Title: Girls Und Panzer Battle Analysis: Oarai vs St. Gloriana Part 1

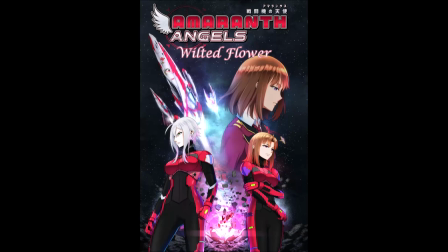(0:00)
This week's video is brought to you by my upcoming manga Amaranth Angels.
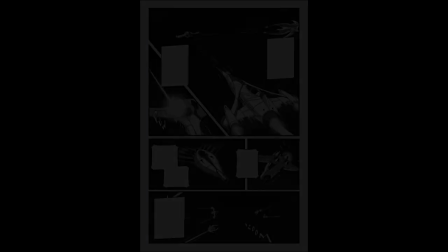(0:03)
In a future where humanity is expanding into space, Sai initially Zawa is a starfighter pilot prodigy, flying alongside her big sister and their close friend.
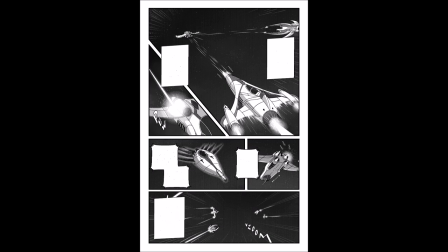(0:11)
However, following a sudden tragedy, Saiya only wants to run as far from a cockpit as she can.
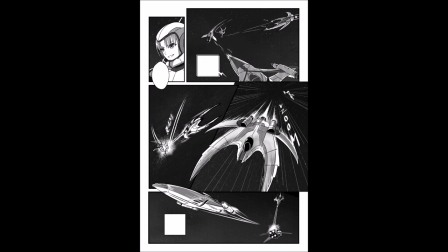(0:16)
Fate, however, has other ideas. You can start reading the prologue, which details the events that lead up to Saiya's decision, on Webtoons Now, and you can subscribe to my Patreon to read ahead. If you enjoy Girls on Panzer, and the military Mori genre in general, you'll love this as well.
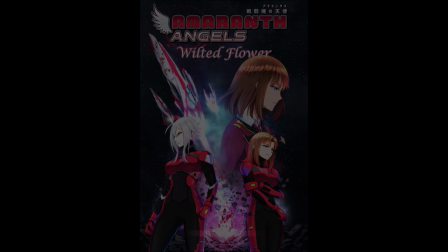(0:29)
So, now, on to the video. Let's talk a bit about action scenes for a minute.
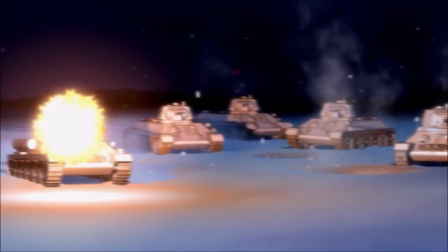(0:33)
The thing in an action scene that immediately grabs us is, usually, and understandably, the visuals of the action itself, the spectacle.
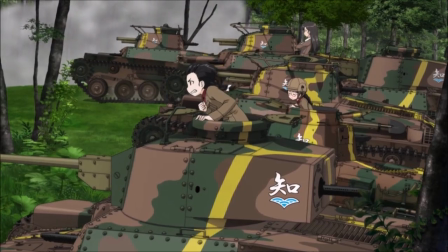(0:40)
This is obviously a key component of good action in a visual medium, and there are plenty of action scenes that lean heavily into this, and entertain us purely through spectacle alone.
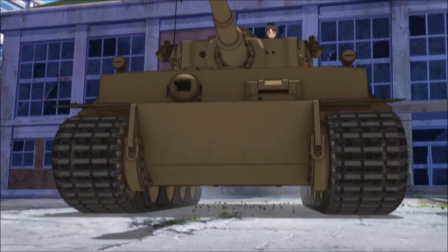(0:49)
But great action scenes do more than that. Great action scenes also further the story, and give us insight into characters through the frame of the action going on.
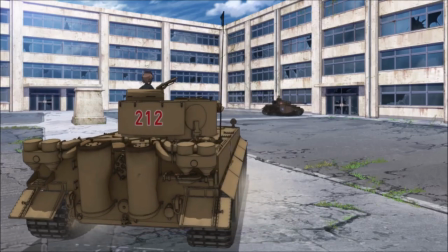(0:57)
So instead of just a spectacle that's fun to look at, but otherwise empty,
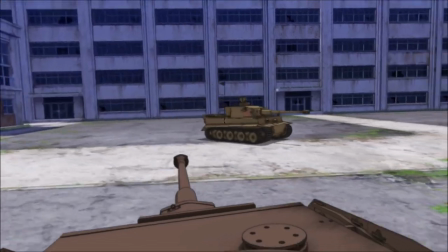(1:01)
it enables a show or movie to give us info during exciting moments, rather than needing to slow or stop the story later to do so.
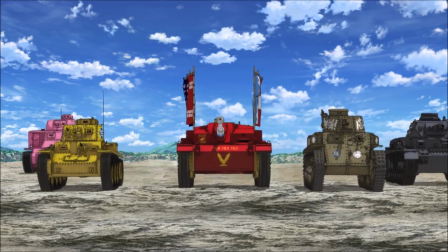(1:08)
Girls on Panzer's action scenes are a masterclass in both their entertainment value, their storytelling, and also their portrayal of tank battles.
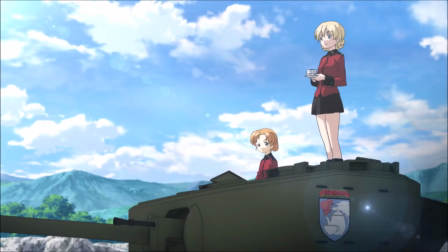(1:15)
I'll do a full video talking about how Girls on Panzer manages to perfectly balance realism and entertainment value in its battle scenes at some point.
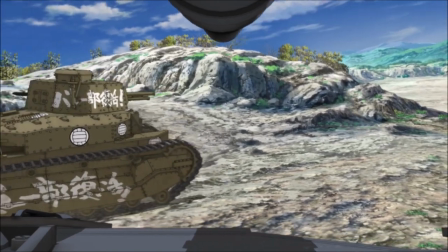(1:22)
For now though, we'll be focusing on a single battle. Since this is my first battle analysis video, and I wanted to talk about both the storytelling elements of the battle,
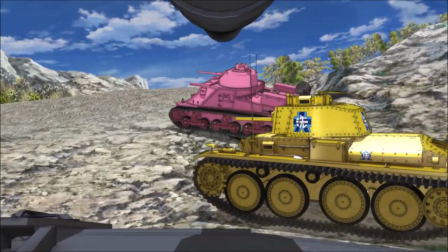(1:30)
and analyze the battle from a more tactical and technical approach, I'm going to split this into two videos.
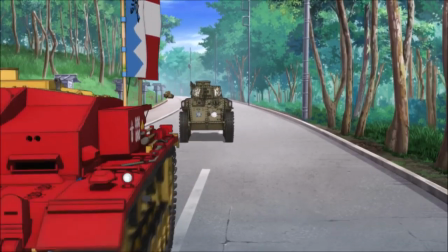(1:35)
You guys seem to like the shorter videos, and videos this length are about the limit of what I can make on a weekly basis.
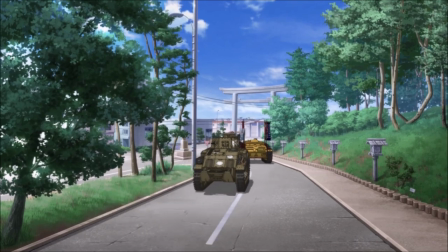(1:40)
If you prefer, I sometimes skip a week, and do longer videos occasionally, let me know though.
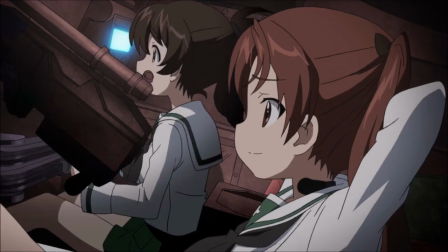(1:45)
All of that said, let's take a closer look at the first actual battle in Gelsenpanzer, Ori vs St. Gloriana.
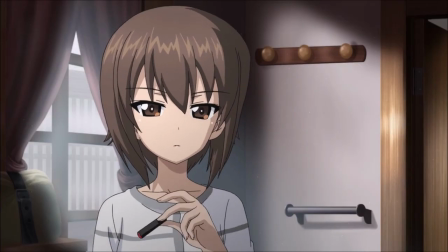(1:51)
This battle is complete by the end of episode 4, so I doubt there will be any spoilers beyond that point, but here's a warning just in case.
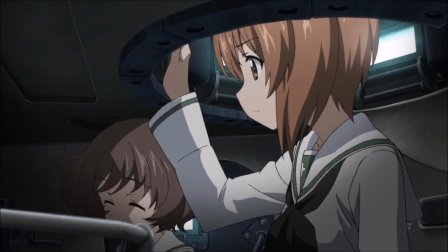(1:59)
From a story perspective, this relatively short battle is among a lot of important things, apart from it just being a fun battle.
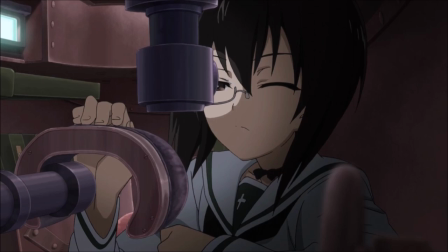(2:05)
In addition to it being our proper introduction to Senshiro as a sport, it tells us a lot about where our characters stand at this point.
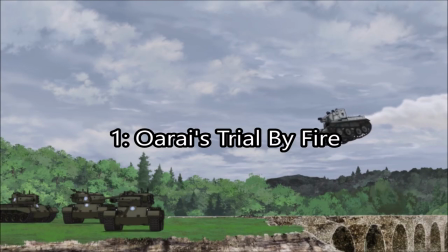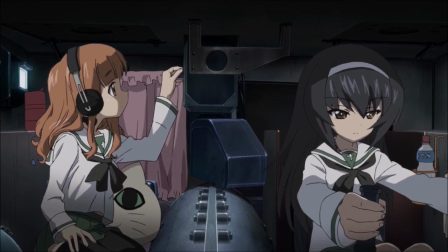(2:17)
While Girls from Panzer is a sports anime, and so we expect to see Orai win eventually,
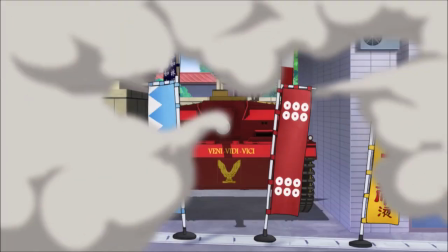(2:22)
they need to be established as the underdogs, both because this is more engaging generally, and because the story at this point requires it,
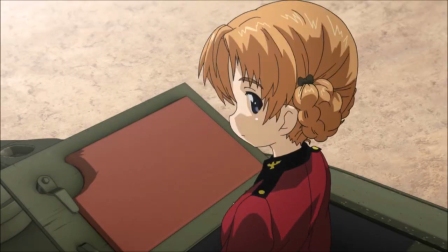(2:28)
considering what's already been set up. Contrasting Ori and its members with those of St. Gloriana was a deliberate choice, and St. Gloriana is probably the best team to use for this purpose.
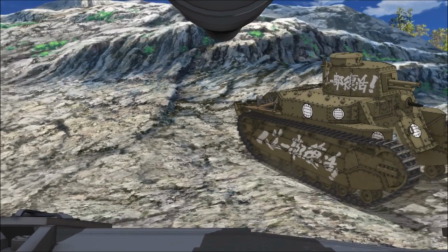(2:37)
The contrast starts with simple visuals. Ori's eclectically colored tanks with no uniformity,
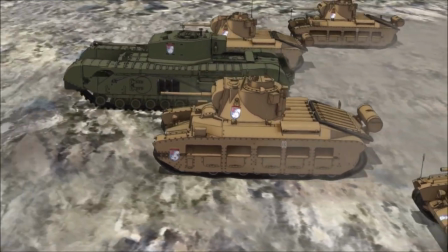(2:44)
and the less than organized way they move as a team compare the St. Gloriana's uniformity and the extremely precise maneuvers they make as a unit.
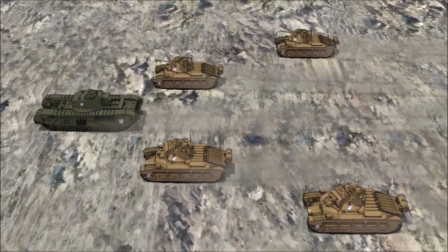(2:51)
Using another school, like Saunders or Pravda at this point, would have provided a lesser contrast.
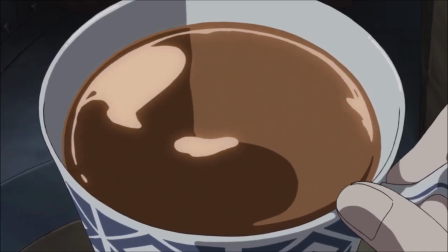(2:56)
Darjeeling's very calm, relaxed, confident, and almost borderline smug demeanor here is also an obvious contrast to not just Miho, but Aurai's team as a whole.
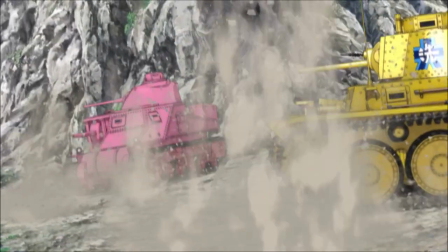(3:05)
And accordingly, in the first team engagement upon the plateau, it's about as one-sided as it gets, where the Aurai's team sent into a barely organized retreat.
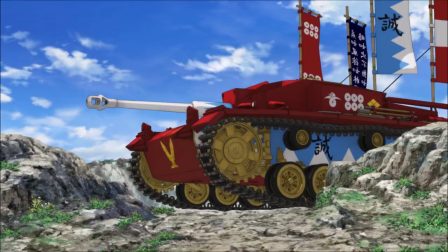(3:13)
A professional, experienced, and practiced unit versus an untrained, barely formed team.
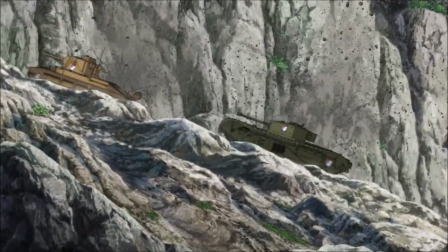(3:18)
Aurai has a lot of work to do if they'll have a hope to compete.
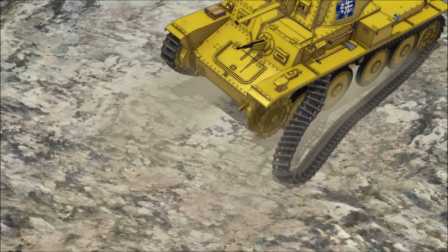(3:21)
This battle serves as a wake-up call to them and tells us that Ori has a long, tough road ahead, all from just a very quick, short engagement to start the battle.
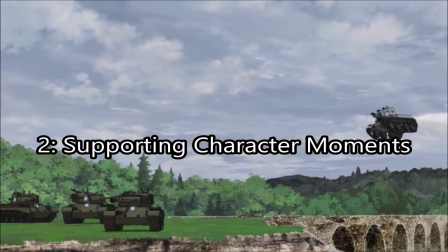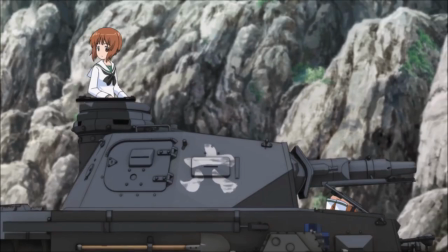(3:37)
This battle takes place at a very early point in the show, and so we've spent the significant majority of our time so far with Miho and Anglerfish team,
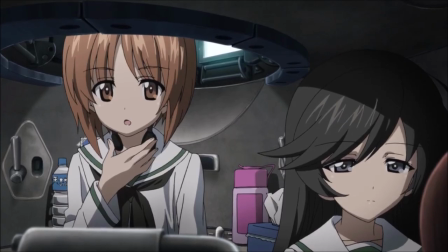(3:44)
so this battle is used as an opportunity to give us some small moments with members of other teams to show us a bit of their
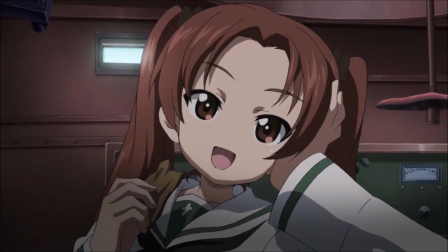(3:50)
personalities and to set them up as where they stand now so we can see their changes later on.
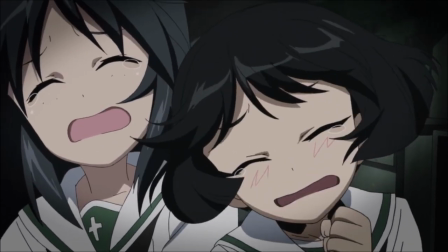(3:55)
Rabbit Team is an obvious one here, as they're really not taking things as seriously as they should and then, when the battle gets more intense, they just panic and bail.